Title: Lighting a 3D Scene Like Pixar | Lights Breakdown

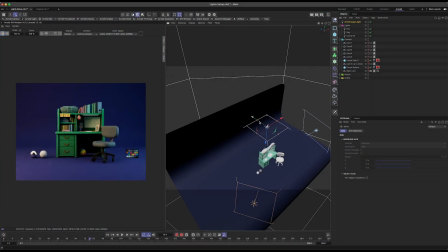[4:08]
However, instead of just creating an edge highlight, it emphasizes the subject's shape. Since the subject here is very square, I placed the kick light above, allowing most of it to fall over the top of the props. This placement clearly defines the edge of the desk and helps bring out the form of the chair, improving the readability of the subject.
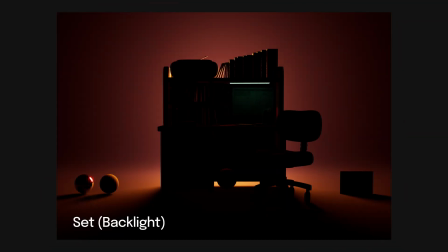[4:28]
Next is a set light or backlight.
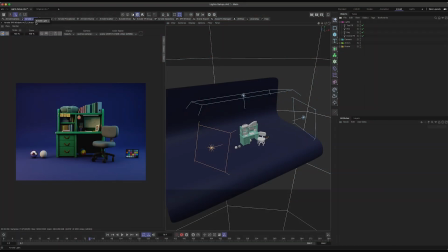[4:30]
This light is meant to affect the background more than the subject, creating separation by adding a layer of color contrast around it.
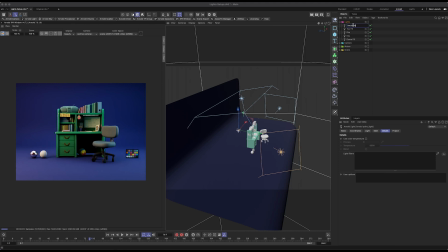[4:38]
It works well in a portfolio piece like this one, especially when using an infinite background, but it's important to note that it can feel unrealistic in a more grounded scene. For this setup, I used a point light and significantly increased the size almost as big as the subject itself.
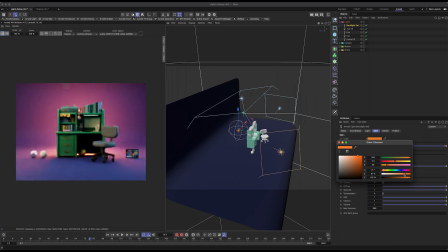[4:52]
I also boosted its intensity and exposure while giving it a very warm tone.
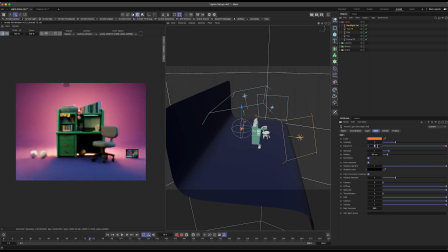[4:57]
The goal was to shift the blue background color around the desk, creating a stronger visual contrast that helps define the subject.
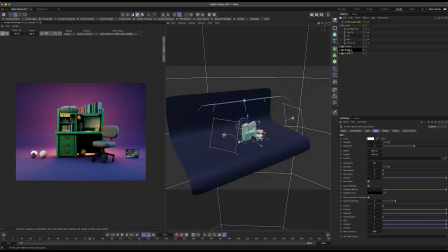[5:04]
And finally we have practical lights, in this case the desk lamp. These are visible light sources within the scene that serve both a functional and aesthetic role.
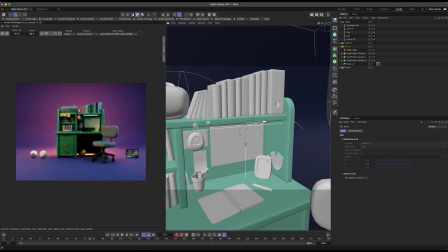[5:13]
They can include lamps, candles, neon signs, tv screens or any other inward lighting elements that contribute to the composition.
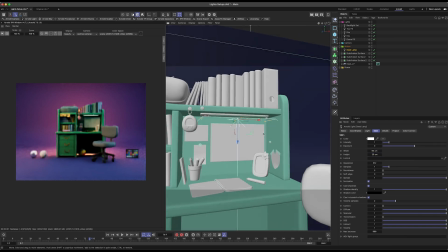[5:20]
As we saw before in the screenshots from the movie,
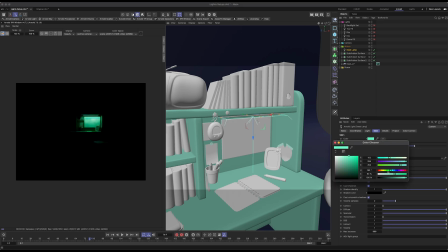[5:23]
practical lights help create a natural and believable atmosphere while also providing illumination that interacts with the subject and environment,
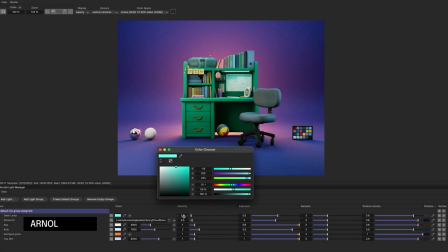[5:30]
adding depth and visual interest to the scene. Once all the lights are set up, I'd like to review them in the Arnold Lights Manager.
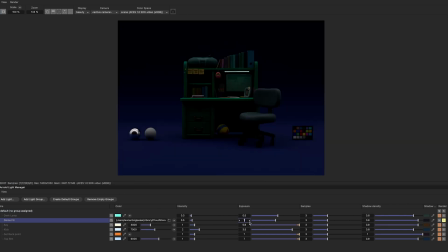[5:37]
This tool allows you to adjust the light parameters from a single panel, making final tweaks much more efficient. One of its best features is the ability to mute or solo individual lights, which helps when fine-tuning their impact on the scene. I also find it incredibly useful for comparing values like light intensity, color temperature, shadow density, and shadow color.
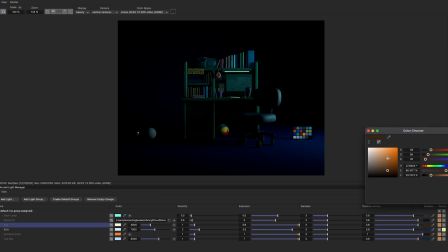[5:56]
One key observation from turning red is that shadows are rarely pure black. Even though this is a stylus movie, the same principle applies in the real world.
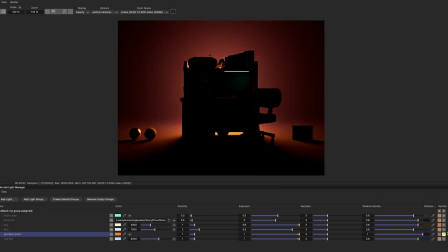[6:05]
Shadows always carry some color, influenced by the surrounding light. When using warm lights, I tend to add deep orange or red tones to the shadows, while for cooler lights I incorporate shades of green, teal, or dark blue.
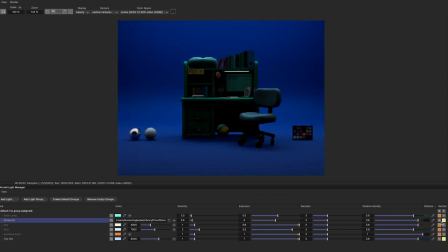[6:17]
This not only makes scene feel more natural but also adds subtle color variations that makes the lighting more visually interesting.
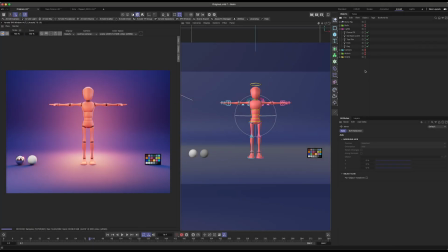[6:25]
Now that we have the lights in place, this setup works great when showcasing multiple props together as a group.
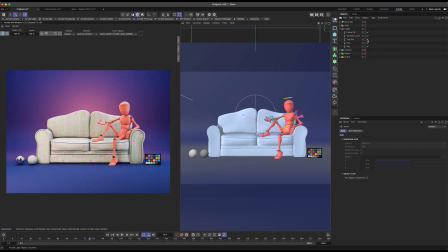[6:31]
Let's say that you have a character to display or a character interacting with one of the props. In this case you'll only need to make slight adjustments to the intensity and angles of some lights to accommodate the new elements, but instead of rebuilding the lighting from scratch for every piece, you are already 90% there.
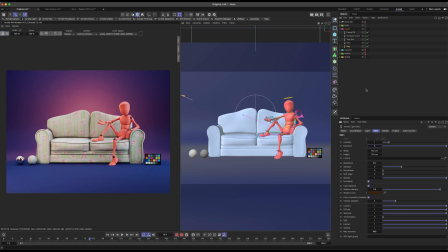[6:47]
This keeps the process much more efficient while keeping a consistent look across all your projects.
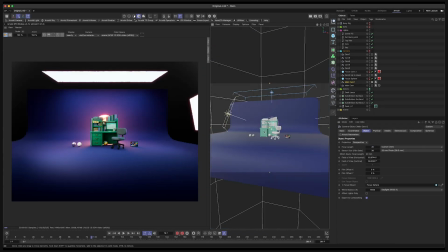[6:53]
If you made it this far, thank you for watching, I hope you picked up a thing or two from this video.
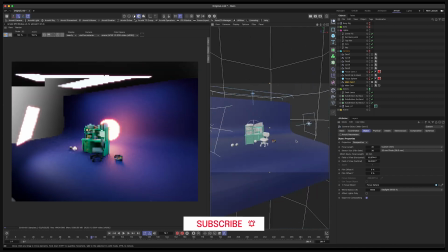[6:59]
If you enjoyed it, remember to like this video and subscribe to the channel for more 3D breakdowns, modeling videos and deep dives like this one.
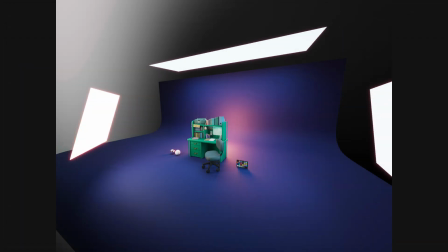[7:07]
What you are seeing now is the full scene from a distance, with all the lights visible, Key, Fill, Rim, Kick, Backlight and Practical Lights working together.
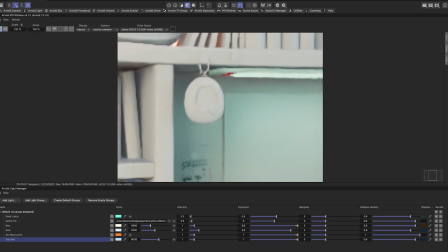[7:16]
I'll leave you with the final renders and their clay versions and I'll see you in the next video.